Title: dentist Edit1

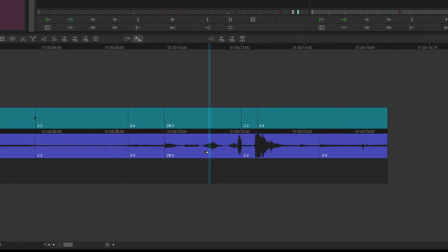753s
Then, now if I did the yellow arrow, pull it down, guess what?
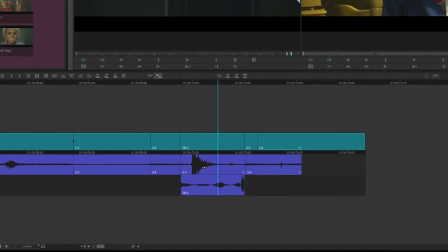759s
Everything else fills the gap, which is weird. I don't want that.
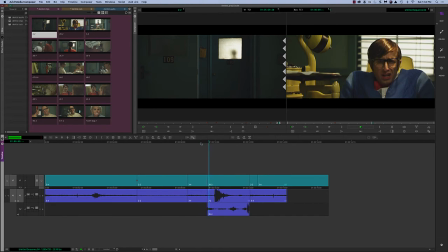763s
That's completely out of sync now, because then it'll be weird. Yeah, you hear the sound before it happens. Undo that. So that's the red will move it down and leave a gap.
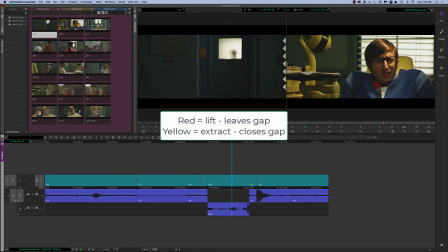778s
Yellow will, when you pull it down, it wants to close the gap. So there's reasons why it does that. There's times when you want to do that, but in this case, it's not.
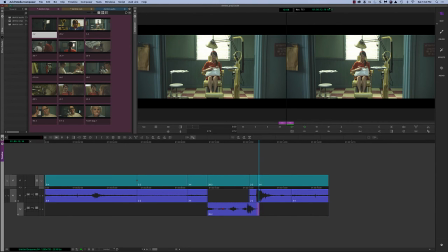788s
Now I'm going to grab the white butterfly, expand his breathing, this side and this side, because he's breathing heavy.
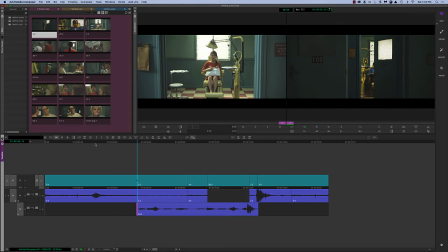799s
Okay, so now let's play from here.
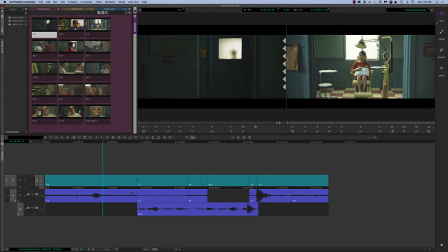804s
Okay, I'm going to get rid of director and I'm going to use the red.
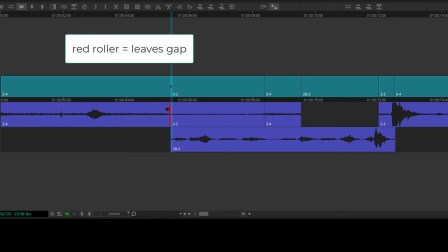810s
Notice that I would get the roller, make it red, and I'm going to pull this up and leave a hole there.
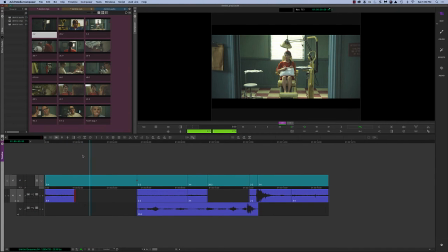817s
Don't worry about the room sound. We'll fix that later.
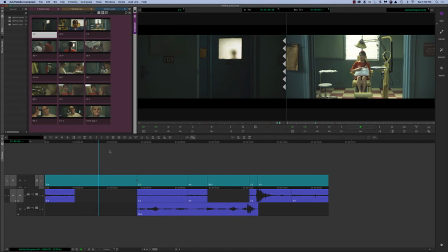824s
Okay. Let's go down here.
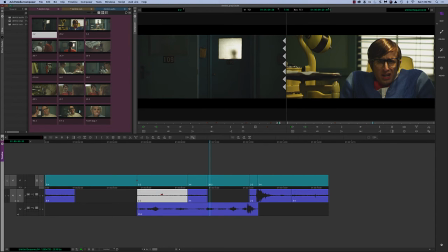832s
I hear a little, I'll get rid of this audio. It's the director.
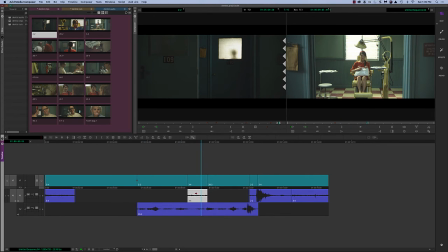841s
What's that? Audio.
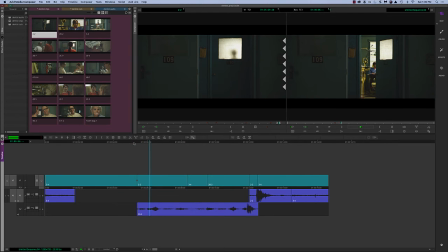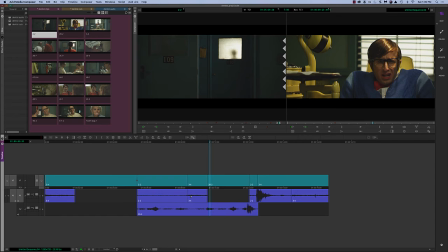849s
Oh, it's on him. Okay, let me undo that. I went too far with this.
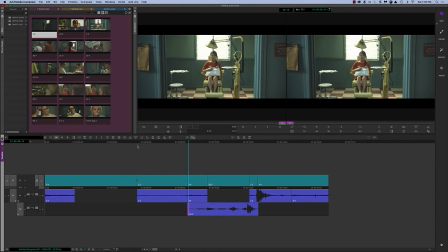857s
That's what I'm doing. Okay, here we go.
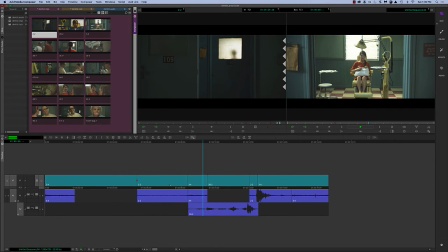Okay, so by putting the audio on 2 tracks, I can get the rest of his gasp.
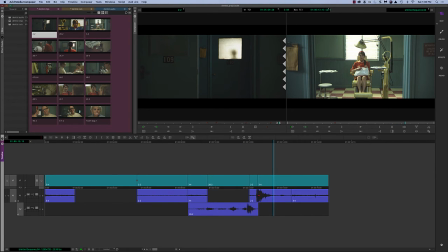877s
There. Okay, and then there's the sound of slam. So what this teaches you, hopefully, the whole point of editing narrative this way, is that picture is one story. And you build mainly, in this case, the picture story.
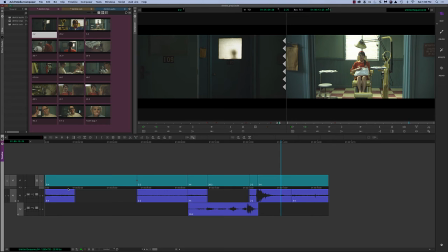895s
The sound is a different story.
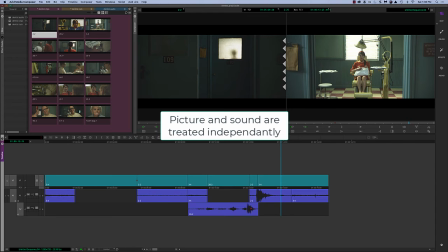897s
And a lot of times we have to move things around and overlap things and cheat things a little bit. because the slam is on that side.
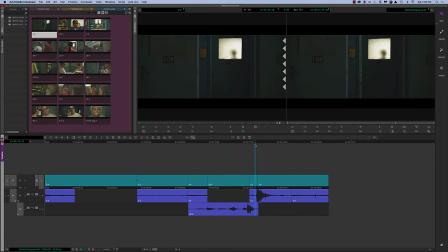906s
I cut away before the slam, just as the door closes, and get a tighter reaction to her jump.
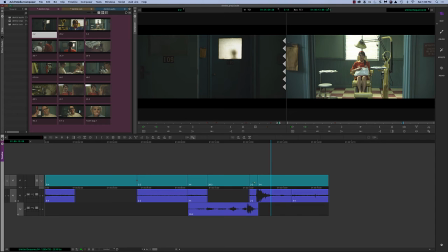914s
Okay, and so the sound from that slam, if I left it where the picture was,
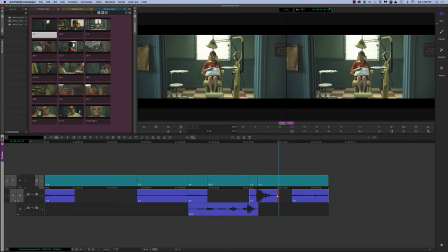920s
it will end with the picture, which doesn't make any sense, because it'll be like this.
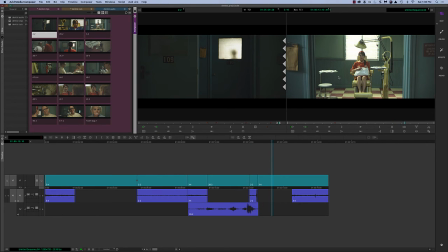928s
Right, because there's no slam on her side. We're mixing these two different things.
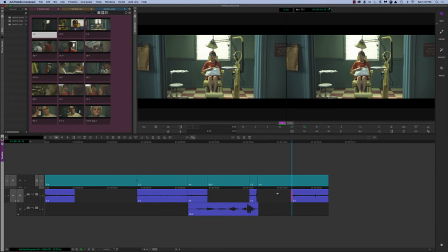935s
We'll have the director yelling the word slam, which is not as nice.
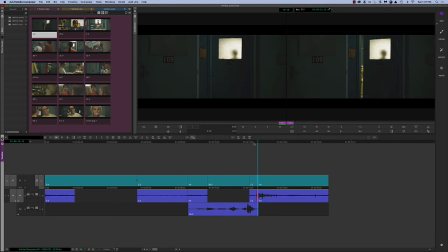942s
Right, he says slam right there. Okay, well, that's a little silly.
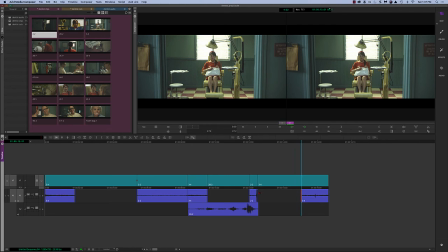948s
I have a real slam. Why would I need someone yelling slam when I have the real slam? There it is.
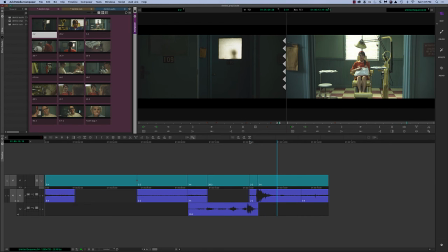952s
There's my real slam. And that makes sense that she would jump, because she shouldn't expect that. So picture is telling one story. The sound is enhancing that story. And so learn how to change these and use it accordingly.
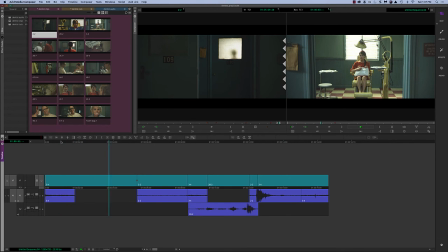972s
At the beginning, because it's like a silent movie, the director's telling her what to do, to look, and all this, okay? And same thing with him. So anyway, if you want to cut your version exactly like mine, go ahead.
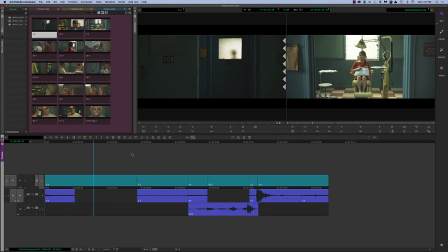989s
If you want to do it differently, please try a different way. Maybe you start with the close-up of the guy.